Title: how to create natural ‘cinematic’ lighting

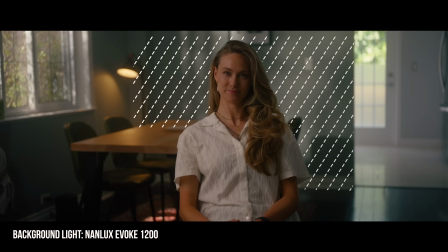And you'll see that the Nanlux 1200 here actually hit more of the background,
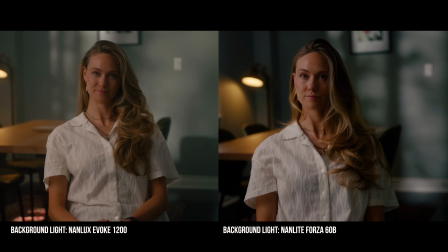whereas when we use the little Forza, it still works, it's just a bit more spotty and doesn't hit as much of the background. But in the end, it did do the trick of what we needed. And speaking of that background, you don't just want to shine a hard light through a window because then it's just this big white square on the wall.
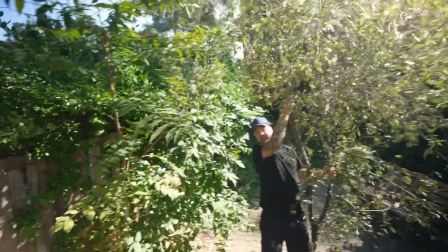Luckily for me, a tree fell, or part of a tree rather, in my backyard the day before.
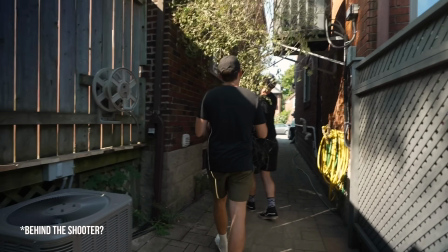So me and our amazing gaffer, photographer, behind the shooter, all around good friend, Vic Radix.
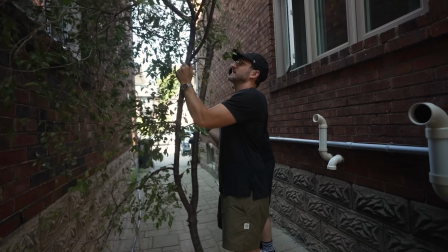This is a natural tree that grew here outside of your window.
Him and I took that tree and just leaned it up against my house.
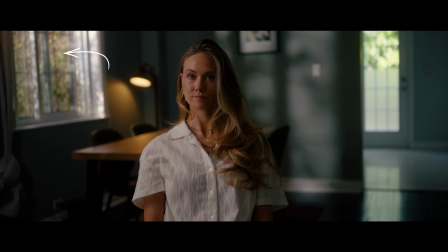You can see it right here in the window. Punching it through a tree feels natural.
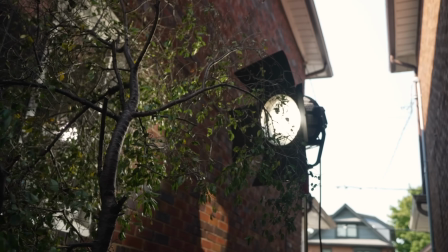This looks like there's just a tree on the outside or a bush, and it breaks up the light on the background.
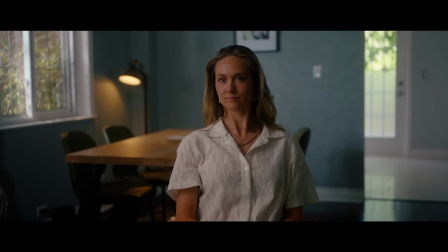I would rather put light onto a wall than actually light my person for backlighting.
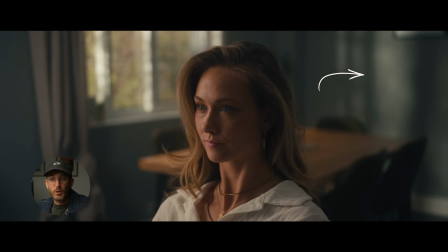You can see this light here now on this wall helps separate our subject.
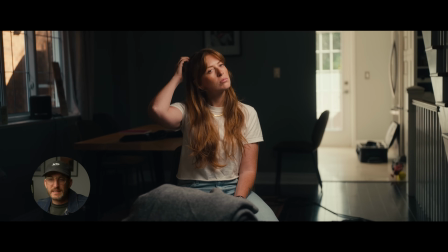Whereas you can see earlier in the day when we were just setting the lights up and we didn't have any light on this background, this is what this room would have looked like without the additional lighting. Just a dark void. Now we could have just added a backlight onto Sammy here to make her stand out. Then it starts feeling lit.
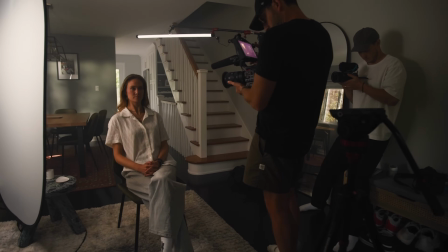It starts feeling less natural. And for me, when I'm making a documentary, I want my interviews to feel as natural as my B-roll.
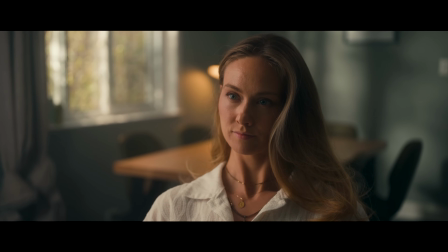And this is another reason why I like the Nan lights is they have a high CRI rating. This is the color rendering index. This is just essentially how accurate your color is. And from my understanding, anything kind of over 90 is good.
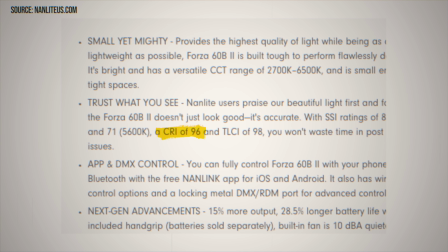And these lights are rated at 96, which is very excellent. You want a higher CRI rating so that you don't have that weird color tint bleeding through the LED lights.
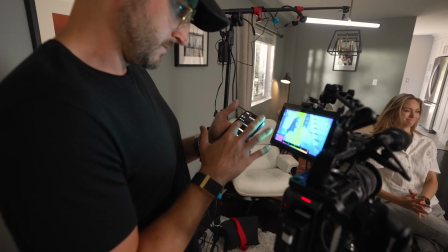Okay, now that I have that cleared out though,
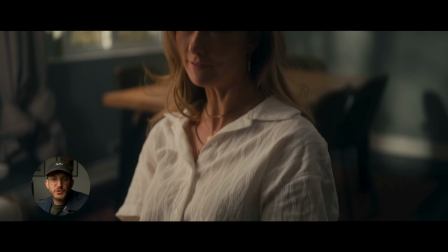now, to get to this stage, there was a few steps along the way.
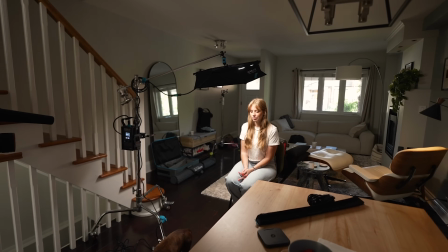It wasn't as if we just showed up and said, hey, here's our shot. I actually started the day pointing the camera the other direction to the front of my house.
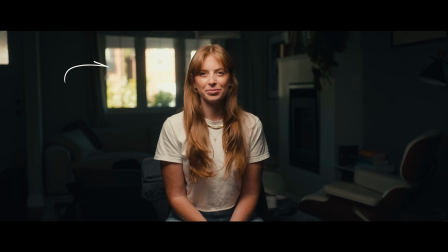The issues here is that I was gonna be fighting these houses in the background where the sun's reflecting off them all day.
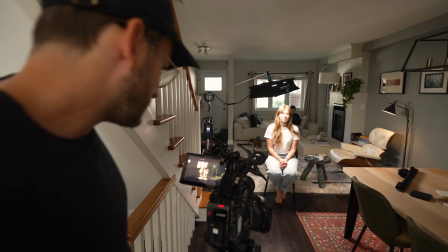I don't know, it just feels more messy.
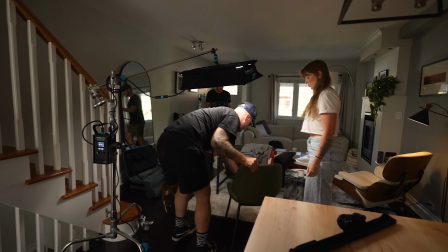And that's when I turned the camera around and saw how much cleaner already this angle was looking without doing any setups.
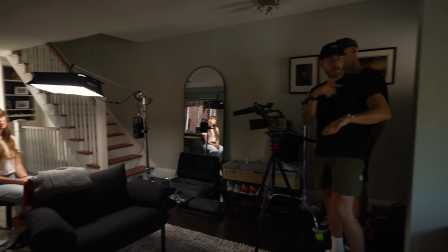I always recommend this. Just get your camera set up right away and get one light on a stand and start moving around the room to find your angle.
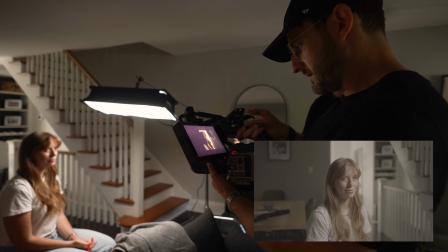Because had I just gone by my own eyes, my instinct, I would have picked the other direction and that wouldn't have worked.
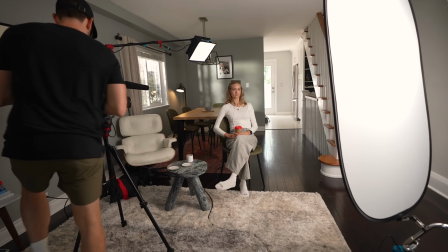Now, this is where we were kind of finding ourselves halfway through the day. At one point, we were using the 60C, the 1x1 as our hair light.
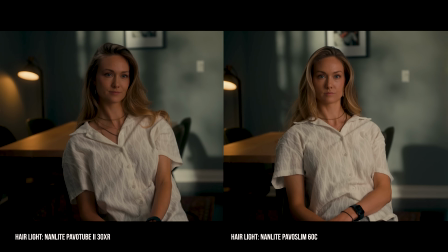But as mentioned, I end up preferring using the tubes just because they have a bigger throw and it kind of looks a bit softer when you go with that vertical format for the tube. And I think a hair light is one of the most crucial lights in the scene. Not crucial that it's necessary, but crucial that you nail it. Sometimes in the past, I've over-exaggerated my hair lights.
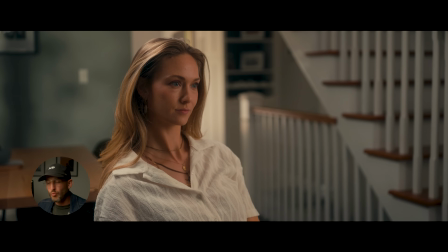I've added a ton of backlighting. You can see in the shot here, I have the light way up higher. I was just using the Nanlite app just to control my lights. And when you have the light this bright, it starts to feel like news. Like more of like a classic film set or that she's being interviewed for CNN or something. Hard lighting isn't bad. I'm not ripping on hard lighting. I had hard lighting on the background. Sometimes it's my favorite way to do a key lighting, but I find for the hair light, it might not be the right option unless it feels naturally motivated.
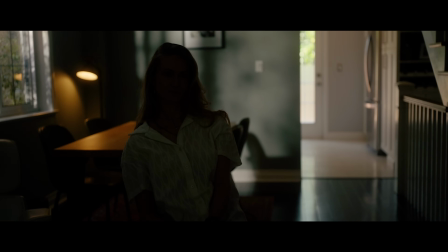You can see with the hair light here, that's it on and off. It's probably only about, actually, I think 11% on the Pavo tube here.
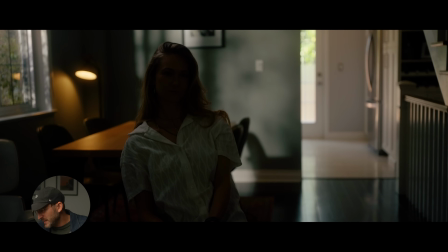And I like it just because it's just adding a little bit of definition in the hair.
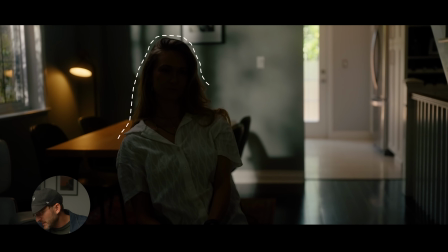It's adding a tiny bit on her cheek. It's giving her face just a little more shape.
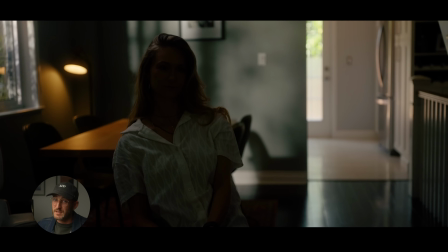It's not much at all. Like I said, I like mine subtle. Maybe you like yours a bit more strong.
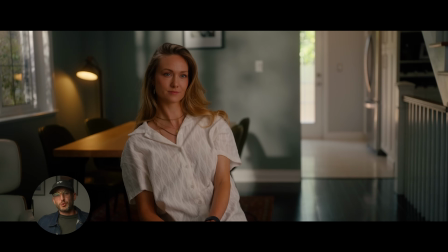And then here's our key light. Now, this is the most crucial step I'm discovering in my cinematography.
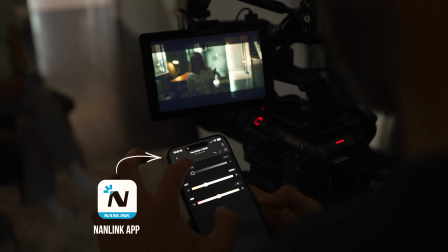It's the ability to turn on each light one at a time. Here's our evoke.
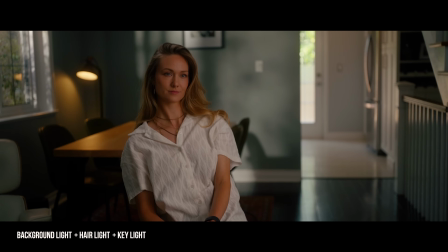Then, as I mentioned, here's our hair light, and then here's our key. This is when I suddenly realized I had this scene set up wrong.
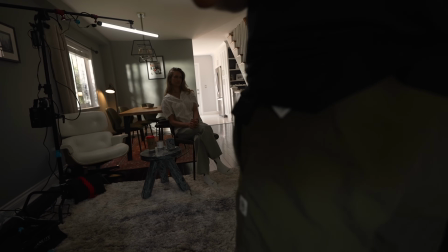Watching that key turn on and off on the app was the moment that I realized that this doesn't feel naturally motivated. If you want to have a more natural look, look where the windows are in the room and then place your key lights in a position where a window could be.
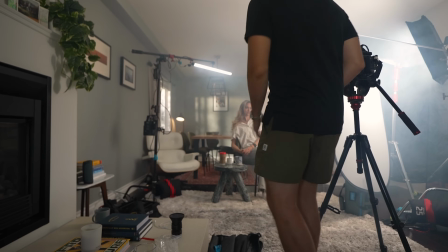It's just that simple.
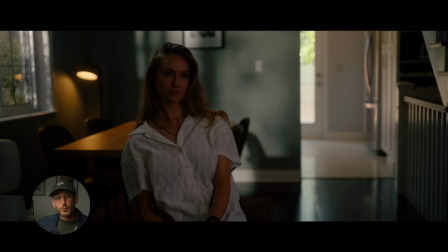But you can even see as I set this up, there's no indication if you were to look at this frame that there would be a window where these stairs are.
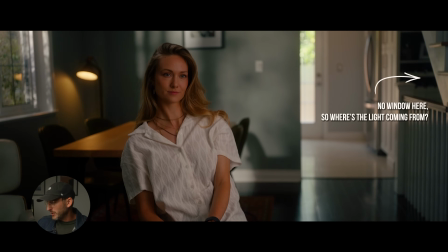It actually wouldn't make sense. You're seeing these stairs and kind of a lot of dark space here. It doesn't feel very natural.
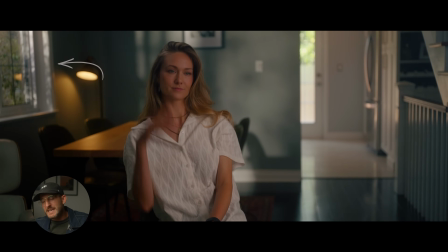But we have this big bright window here. It would make more sense that a key light, that there would be other ambient light coming through this window.
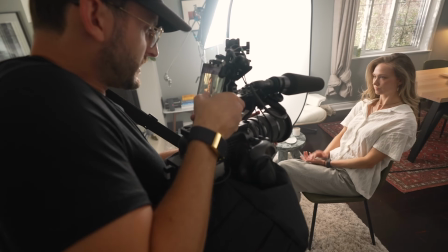So this is when I decided that we needed to flip our key lighting. We actually needed to flip the whole angle.
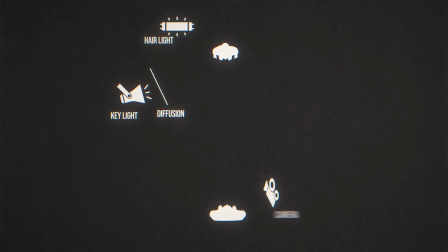Bring our key light now onto the left side and bring our camera from the left side over to the right side so that we're still shooting into the shadow.
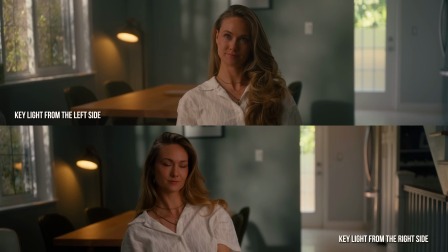And this is when I felt that this whole room looked a lot more natural. You let me know in the comments below, which way did you think felt more natural between these shots?
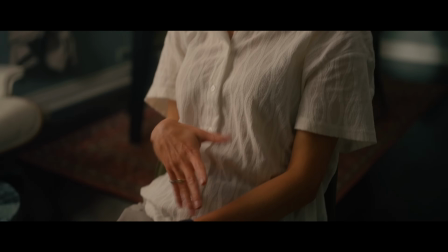In my personal opinion, this just feels way more natural.
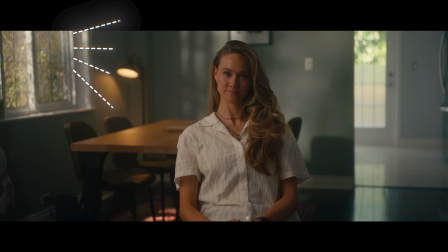My eyes immediately believed for some reason that this light here could be lighting her face or another window on that side.
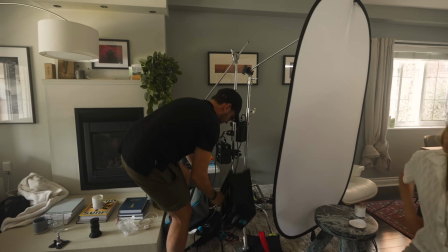Now, since we had the time, I decided to switch out the 120C as our key light and added the 60C, and I was actually pleasantly surprised how well it still worked.
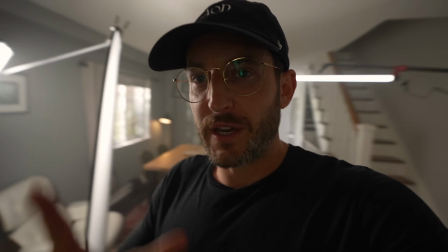I was all ready just to say like this 1x1 light here was gonna be more of a focused light source,
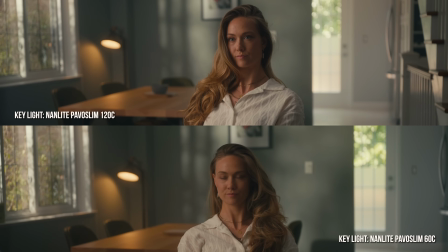but if you go look at our shot, it's actually still casting quite a big amount of light.
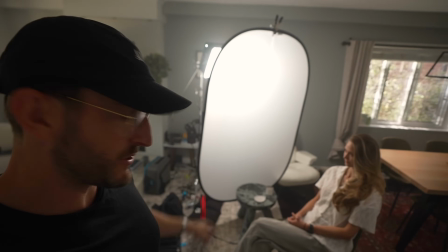You can see the hot spot here, but when you throw up the diffusion, that's kind of the key. You can put these lights behind it.
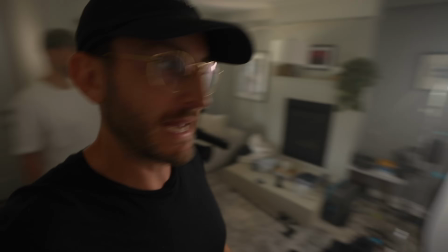And that little light there, like, can pack into a backpack. That might be the move, like when traveling. Very interesting, I'm very impressed. Now, one other quick tip, if you have time, is reposition the person.
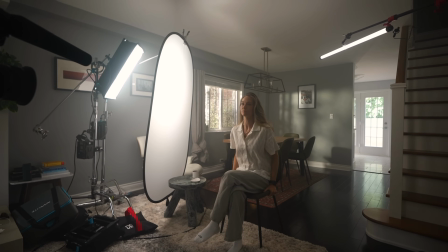Don't reposition the lights. Depending where you put your person in relation to your light can completely change how the lights are falling on their face. If you look at me here, I'm very far back. I'm barely getting any shadow on this side. But as I move forward, and I'll move our mic forward, you can see now I'm having a really high contrast ratio. I haven't adjusted any of the lights. All I've done is leaned more forward, and now my key lighting is coming more from the side. Whereas, if I back up here, you can see it's a lot more flat. We had Lauren do this in the shots where we would just move her forward,
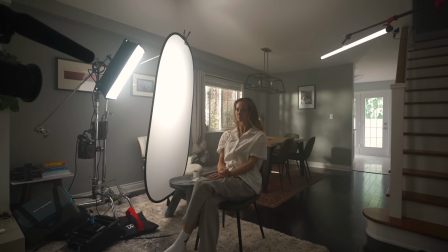and you can see each time she moves forward, this shot gets more and more dramatic on her face.
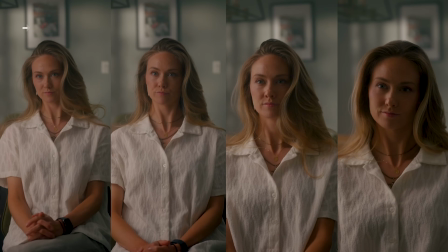I love this lighting. I would use this maybe for a short film. Don't know if I would use it for a documentary, as it's now getting really dramatic. It would have to be maybe perhaps a murder mystery, or she's talking about something dark. For our film, the person who's gonna be in this shot is reminiscing about a family member who's still alive and they're very close. It's just about the competition they're going into. So I don't really need something that dramatic, but it was an interesting exercise just having her move around. In terms of camera gear, I was using the Sigma 28-45. It's one of my favorite lenses now to use for interviews, just because it's that f1.8. Feels like a prime lens, and having that 28-45 allows me to quickly reframe without having to have a higher stop like a lot of zooms are. A lot of zooms just start at 2.8. 2.8 is still great, but sometimes for interviews when I want to get rid of the background,
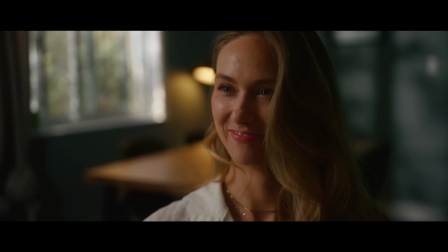I like getting into that 1.4 or 1.8 range, 2.0, and that's what you can get with that Sigma zoom.
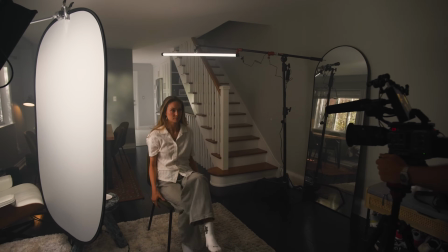So the lessons I've learned on this is, if you can, spend the extra time. Just even do a day at your own house.
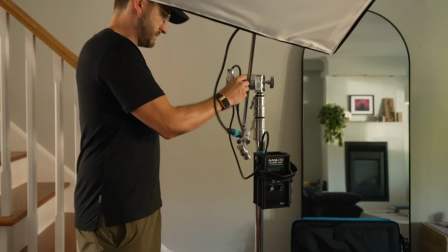You don't have to have a shoot. The amount of knowledge I learned from just spending a day lighting, testing out lights that I hadn't used yet,
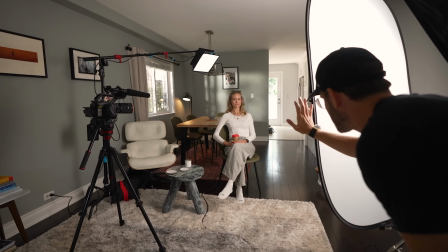gave me so much more knowledge and confidence of walking into any scenario. I now know what I want to travel with a lot more.
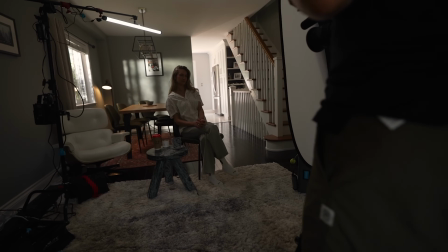I know what works and what doesn't. I know what hair light I want. That way when I come to set, I can make decisions a lot quicker because I have that knowledge.
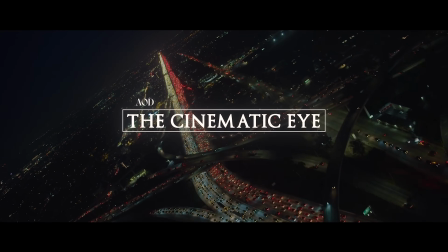Get out there and practice. This is something that we're always preaching in our Cinematic Eye course. It's why we have so many different mini tutorials about lighting and in different scenarios.
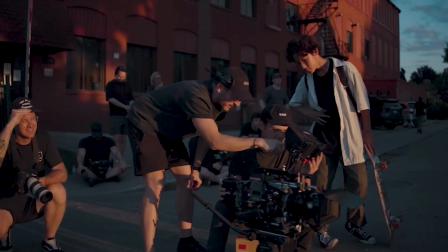And I think it's really important to get out there and actually try them out. Thanks again to Nanlite for providing all these lights.
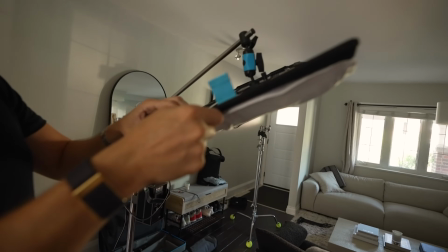I put some links below to the different ones that I used. I still think my favorite feature on any light I've had this year is this pop-out softbox.
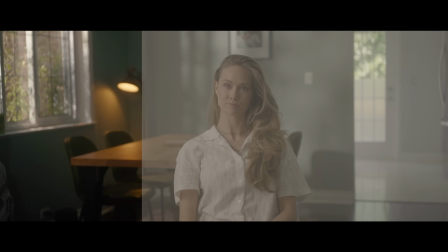That's super handy. Big shout out to Joe Dunn for doing the color on this.
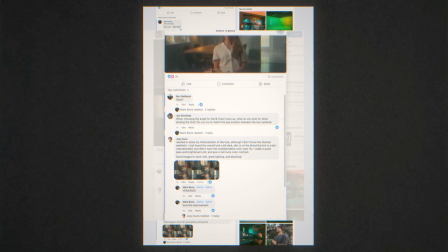I had actually posted some stills from this project on Facebook group for Art of Documentary, and he's an AOD member, and he reached out and did an amazing job on the color for this.
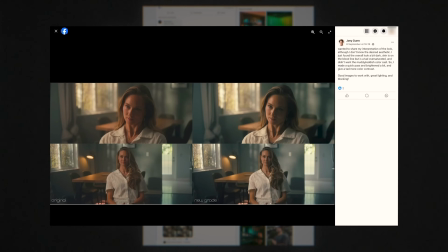You can see more of his work in the description.